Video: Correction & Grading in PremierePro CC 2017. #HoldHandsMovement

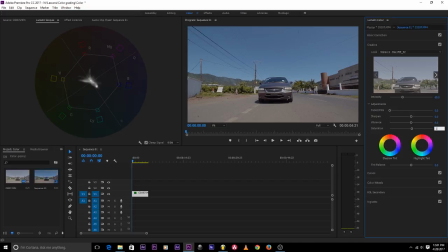8:15 Let's say 105, or pull up the saturation to 105. Pull up the vibrance to, let's say, 10%. Okay, I'm really good.
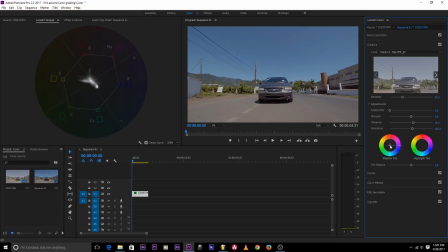8:31 My skies are already pretty blue, so I don't need to add them. Okay, let me say I'll bring down my shadows to some more bluish kind of feel, because I want this kind of cool look.
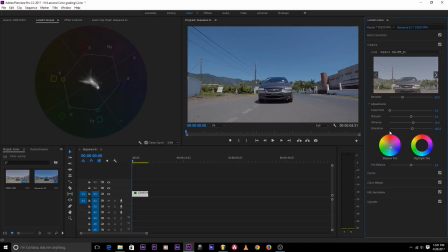8:46 It all depends on what you want though, depend on how you want your film to look like. So I'm bringing it down to this bluish kind of look. Right there. My highlights, I want to take it up to a little bit
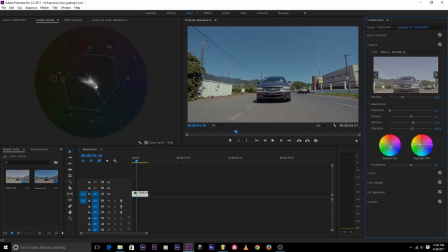9:04 warm feel, so that I can have this color contrast a little bit greenish or something. Or try and blue, not all too blue. Let me say a little bit greenish.
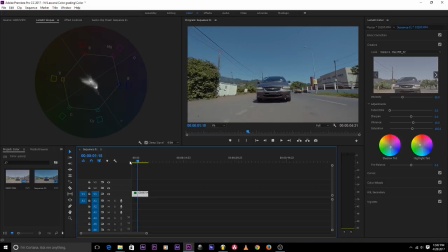9:19 Yeah. So I think I have a good look from here. So what I can just do is just do some slight adjustment. Just some slight adjustments. Like I really have good saturation here, unless I really want to pump it up again
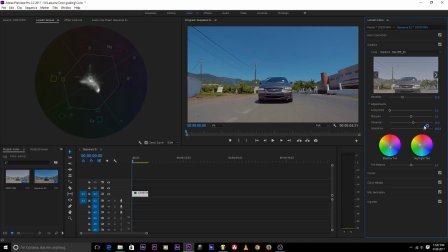9:40 like that, but I don't want to, so I'll just leave it that way. Just leave it at 105. I could just make it 110. So 110 could be good. Then no, I'll keep it back at 105. Sorry, I think 110 is a little bit too much.
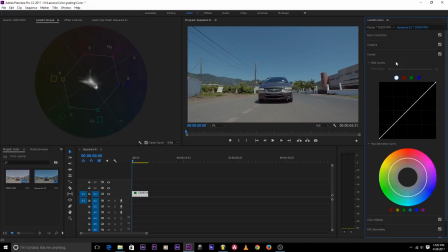10:03 right over the curves. I always like to have this faded kind of look.
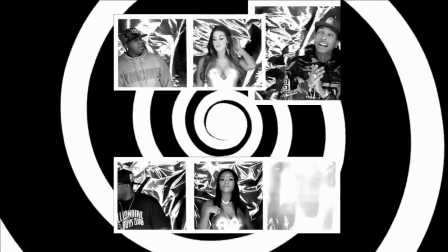10:08 My nigga, I'm faded.
In my color grading.
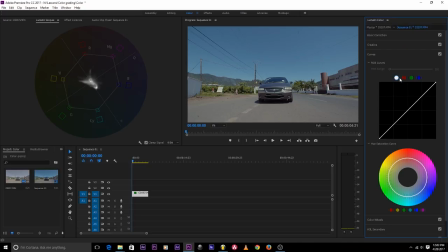10:12 So I'll just do this faded look on this curve. Yeah, you have the overall channel, you have the red, the green, the blue channel. So I just want to have that faded look. So, and to do that faded look, I'll pull up
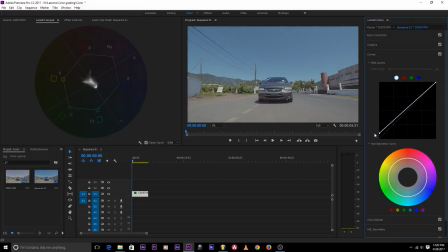10:29 my shadows up, and I bring it down a little bit.
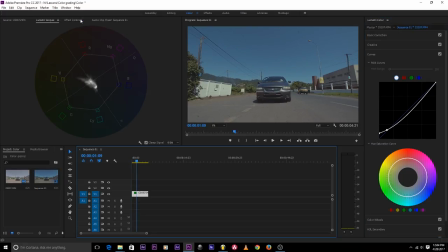10:35 Doing that takes away some light, so I just want to add a little bit light on the highlights and still keep that faded look.
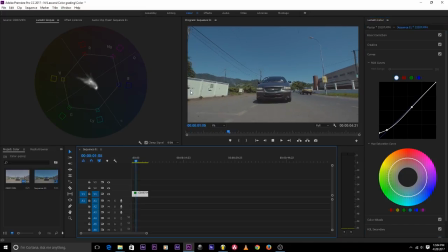10:51 Okay, so this is way better. Nice. Okay, so if I wanted to pop out maybe some more sky, I could just click on this blue
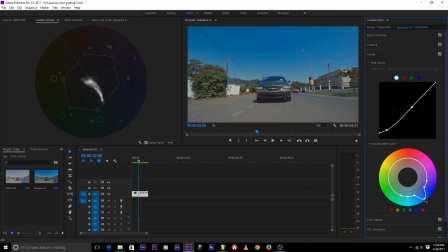11:12 and just add some more blue to the sky the way I want to, but I don't think it's necessary. I think it's okay that way. So I think I'm happy with my grid.
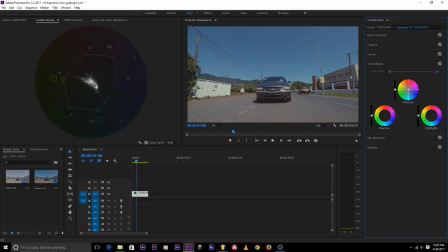11:26 The mid-tones, I'll just push it up to the green a little to the green. Then I push up the shadows a little to the yellow.
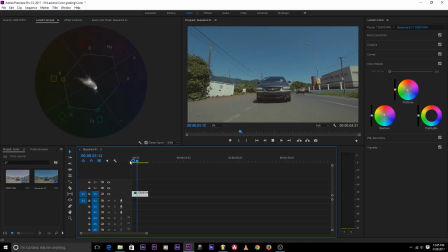11:47 So I think this is good. If you look before and after, you can see it really has this color contrast. The shadows are a little bit green, the highlights are blue, the highlights are a little bit yellow.
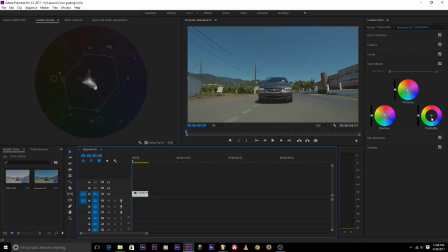12:06 We have the blue sky at night. Okay, let me see if I can add more blue to the highlights a little bit. Yeah, I think I like this.